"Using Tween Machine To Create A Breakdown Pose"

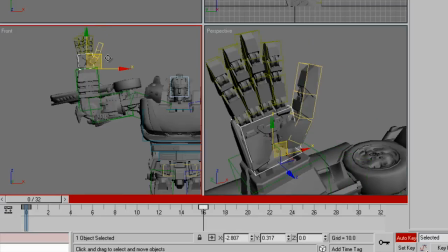0:00 Hello there, everybody.
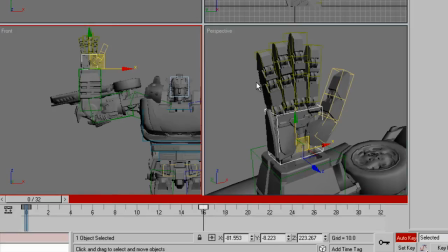0:02 I just wanted to take a little bit of time and just show a quick example of how to use Tween Machine to help you create breakdown poses. Here I have a Character Studio character that basically has an open hand that goes into a closed fist.
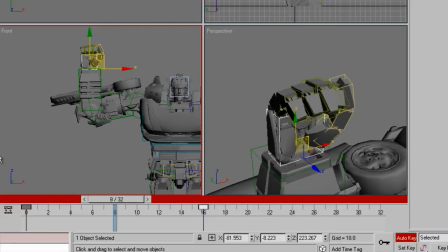0:20 It's basically just two keyframes. I wanted to make it a little more interesting by adding a breakdown pose between those two keys. Basically, what I want is for the pinky to kind of lead the other fingers and offset the fingers a bit. So that's just a more interesting breakdown into that fist close pose.
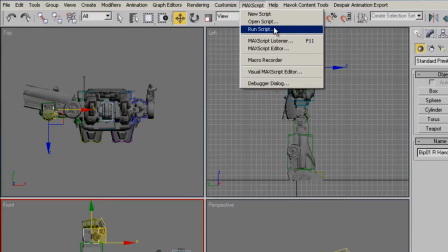0:39 So what I'm going to do is go up here to Max Script and click on Run Script and run my Tween Machine script,
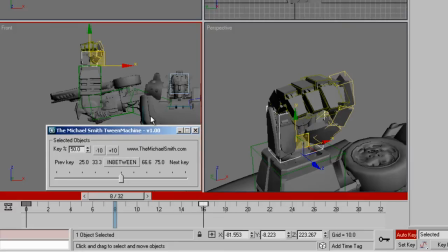0:46 which will bring up the Tween Machine dialog here. Here I'll select the hand. What Tween Machine does basically is wherever you are in the timeline allows you to basically scroll through from the first key
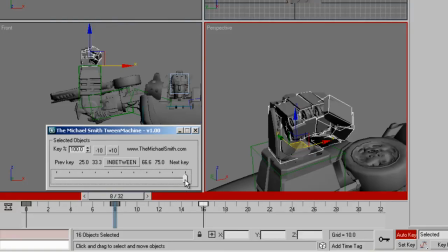1:04 pose to the last key pose of any objects you have selected. You can scroll through and pick anywhere on the timeline. If I want the halfway position, I just click on in between and I get the halfway position.
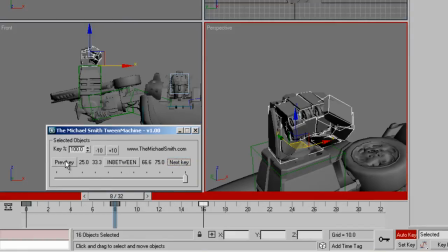1:19 I click on the next key and it goes all the way to the closed fist, and the previous key is the open fist. I can type in values here. If I want to go to 25.36, I just type that in and it'll take me to the
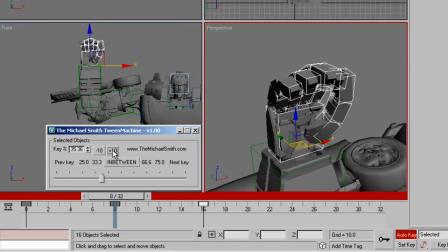1:33 25.36 position, and then I can, you know, add 10 or minus 10 from whatever value I've typed in. If I go to like a different value in the timeline, I want to keep 25.36. If I click on the ticks here, it'll set the key at 25.36 without changing the value.
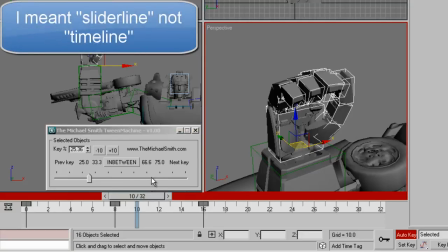1:50 If you click on the timeline here, the actual line, it'll increment by 20.
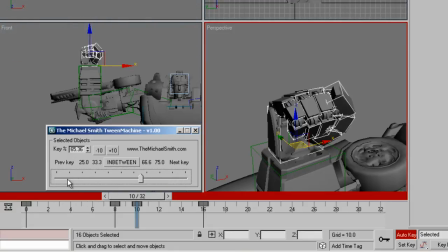1:57 If any Max scripter out there knows how to change that value to 10,
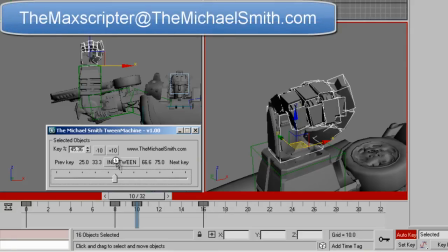2:02 I'd love to hear it, because that would allow me to get rid of my plus 10 and minus 10 values.
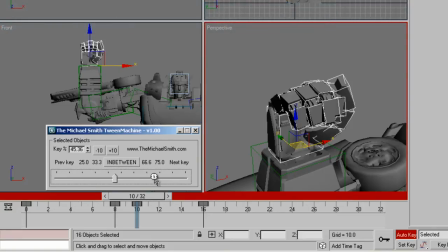2:07 But as far as I know, I can't change the increment value when you click on the time slider. So if you know how to do that, let me know. And then the rest I have is buttons. I have a button for a quarter of the way, one third of the way, two thirds of the way, and three quarters of the way, if you want to use those values.
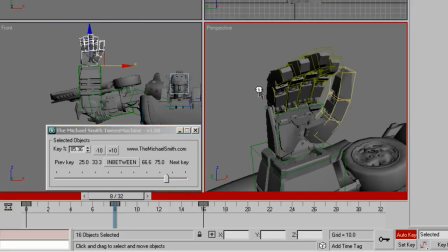2:28 So right now I'm going to create an interesting breakdown pose by, I'm going to go select the pinky first, because I want the pinky to actually get to the closed position first. So I'm going to use a value of 80 on the pinky, and then I'll select the ring finger
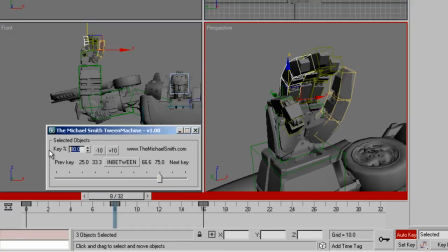2:46 and make that a value of 60 just by typing it in, and select the middle finger and we'll make that one 40, and then we'll select the pointy finger
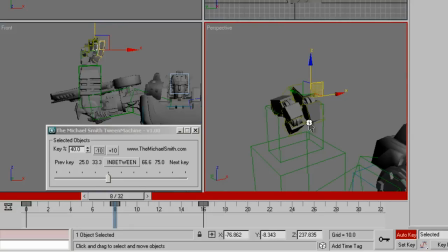3:02 and we'll make that one a value of 20,
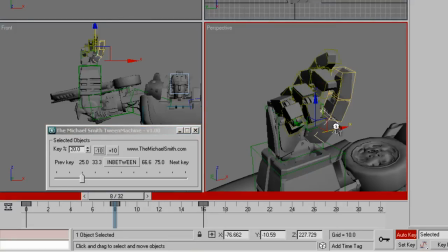3:06 and then we'll do the value of we'll give the thumb a value of 10 just so it kind of stays at the beginning. And actually, I got the animation on the hand too. I want that to be at 10 as well, so I'll just go down here and click on the tick and make that one a value of 10%.
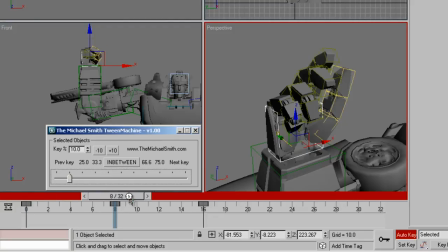3:22 Now I have like a more interesting in-between between those poses that kind of makes it so the hand rolls into that fist position, pinky first. One other thing I'll do real quick, just because I'm here and I like to do this a lot,
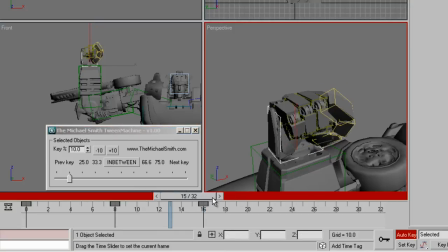3:37 is just so it's not as jarring when it gets to that final fist pose and just comes to an instant stop, I'm going to give it a little bit of a cushion by, we'll take and copy this key 16, and copy it to 24 and make 24 the final resting position.
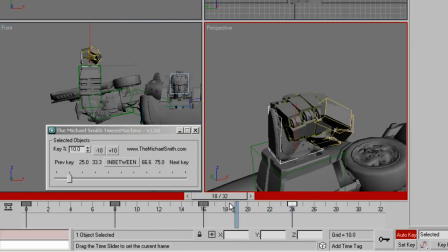3:54 Now you'll notice when you do that with Character Studio, even though these two keys are the same, that Character Studio interpolates itself.